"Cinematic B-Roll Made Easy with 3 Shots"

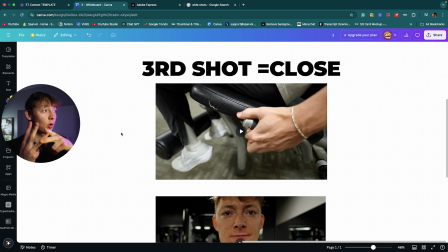The second shot will be the mid, show the viewer the second one. And then the third final one will be this close up to really draw in the story and kind of really make the viewer feel like they're super part of this and everything just like that.
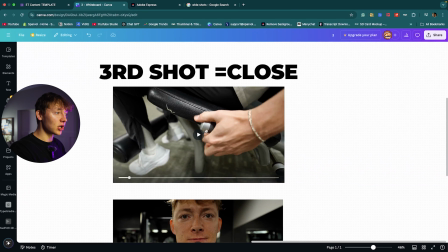It really draws out emotion because in this third shot, you can see that I'm gripping this.
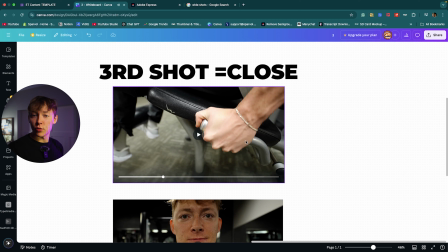So it really gives me like an emotion of, oh, this guy's like going really hard or he's struggling or something like that, just to build emotion. I even got the bling on, same right there. But here's the third shot. Obviously, you know, I'm doing the leg raises, but it shows what I'm doing and everything.
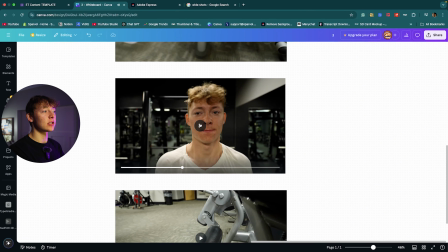Same with this shot. Here's one of me doing that calf raises that you saw, but it's just, I'm super focused on just me. You won't look at anywhere else except me because I'm just super close.
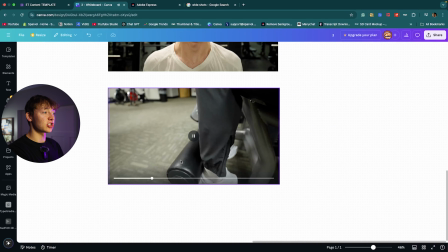And then here's another close-up shot that I did This is just a close-up shot of the leg raises being up,
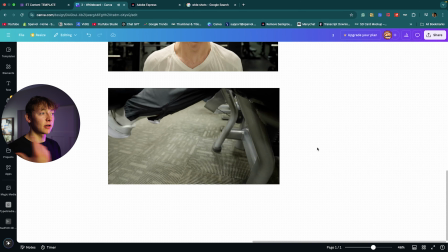and then you want to obviously compile these into a story. So let's go into how to edit these properly so then it looks good and it flows every shot into every shot super seamlessly.
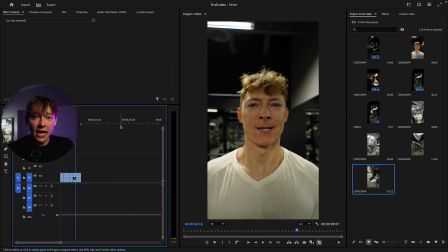So this one I did really quick, and then I'm obviously going to edit one with you and tell just how to create this story. But this is the first one that we kind of want to look as an overview, just to kind of give you what it looks like right away.
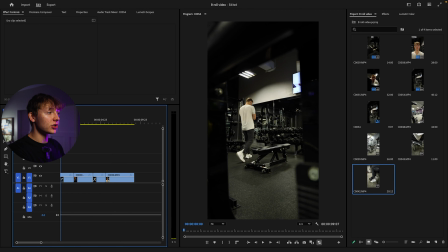So obviously, like I said, you start with a wide shot. So I'm going into do my calf raises. I'm coming in, you can see I'm doing it. And you wanna really pay attention to where I'm about to grab this.
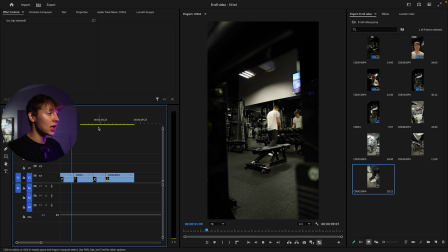So right when if I review this again, right when I start coming up to it, I grab it with my hands, then it cuts into a close-up.
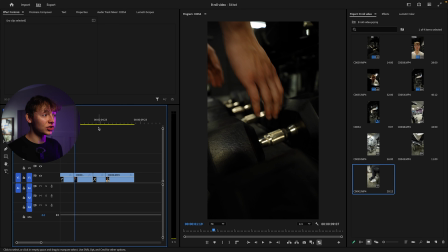I know I just said you're supposed to do a mid shot, but I did a close-up. If you just skip from wide to close-up, it looks super good.
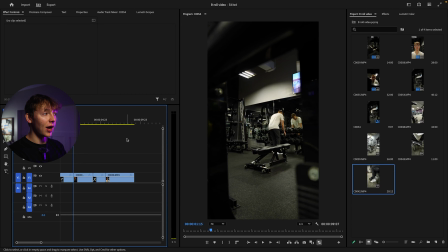I'm doing it wide, and then when I come in seamlessly, I'm about to grab it, and then it cuts into me grabbing it, but not actually in my hands yet.
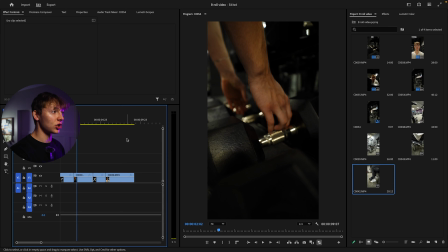And that's what you want to seamlessly kind of create with all of these shots. And then my second one is going to be another mid shot.
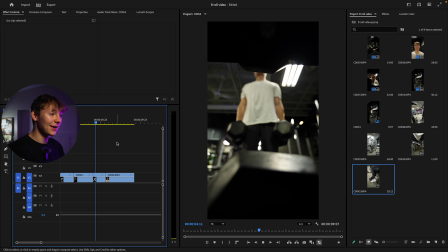My camera got kind of blurred or anything. And then my third one will be a close-up.
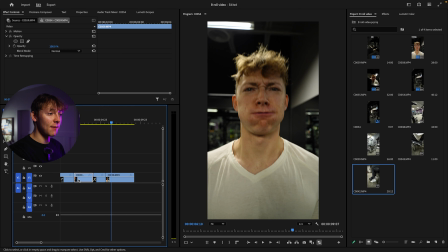So if I actually just got rid of this one, and then I played this first one, just kind of drag that out.
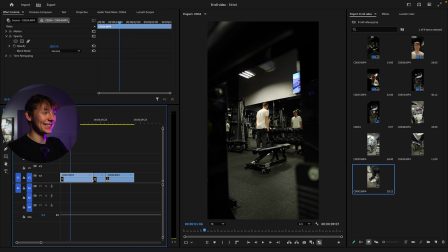So this is what it looked like if we did it properly. If I just didn't do that close-up, I just wanted to do that, but this is what it looked like.
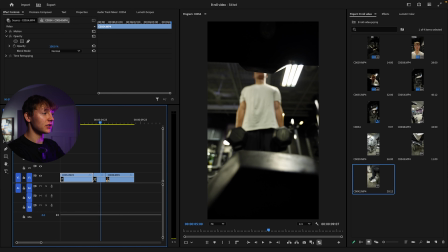Obviously a wide shot, medium shot of me still doing calf raises, and then a close-up shot. That's exactly what you want it to look like. And now let's learn how to create this really seamlessly and make them flow into each other easily. So I'm just gonna grab all of these shots I have over here. So obviously this one's my wide shot.
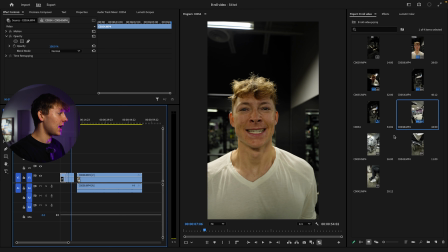So I'm just gonna drag and drop it onto my clip. And then my second one, I want it to be a medium shot. So this one right here, just drag and drop it. And then my last one will finally be, we can just do this one.
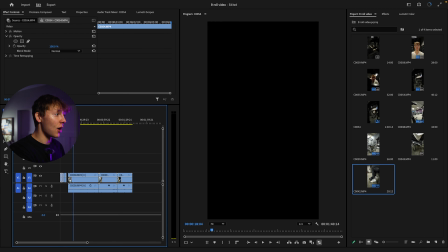So as I zoom in here, I want to find where I sit down.
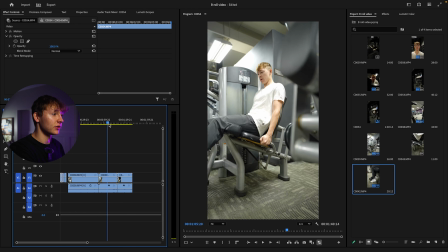And then this one obviously is, I'm raising my legs and everything.
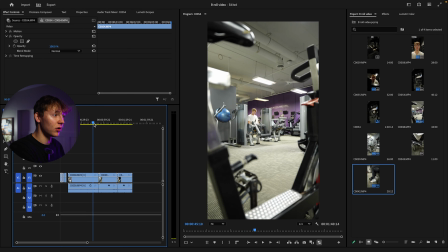So I want it to kind of go into that. So I can just do me sitting down. So like right here, I'll cut it. And this is where it's gonna start off. Then if we play it, keep playing it, playing it, playing it. I'm in it, I'm up. So then I'll cut this, get rid of this, create this.
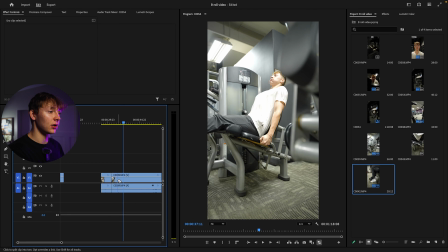And then we need to find the part where I'm up already. So right here. So then if I play this, I'm up and then I'm going down. See how you just want to really you really want to make it look like you are there, the viewer is part of it, and then this looks seamlessly good.
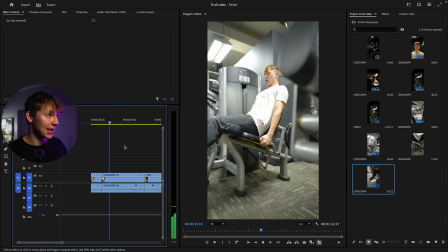So whatever kind of action you're doing, just lead it into the next action. And then we can do, I'm up again.
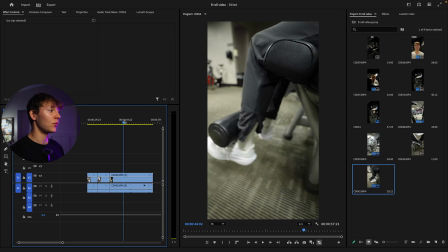So we can just cut this, bring this one over here, and then wherever we find an up version, we can just hit this, just like so.
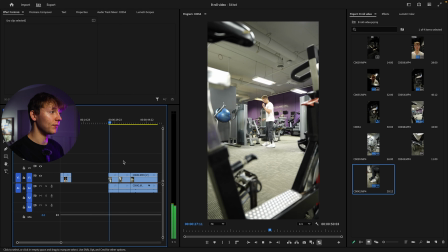And then boom, this is what we get.
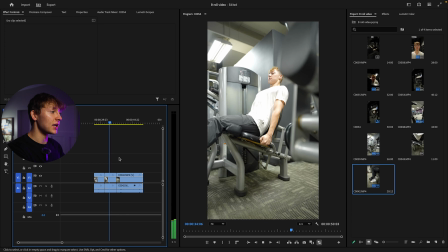So I'm sitting down, I'm up, I'm going down, I'm already up, I'm going down, I'm up, and then I do one more, up, and then I'm coming down.
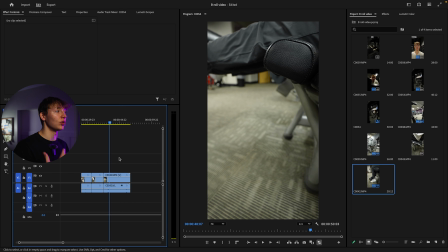See how seamless and easy it is to create this kind of B-roll that looks cinematic? Remember, use the 3-shot rule. First shot is wide, second shot is mid, and then the third shot finally is close-up.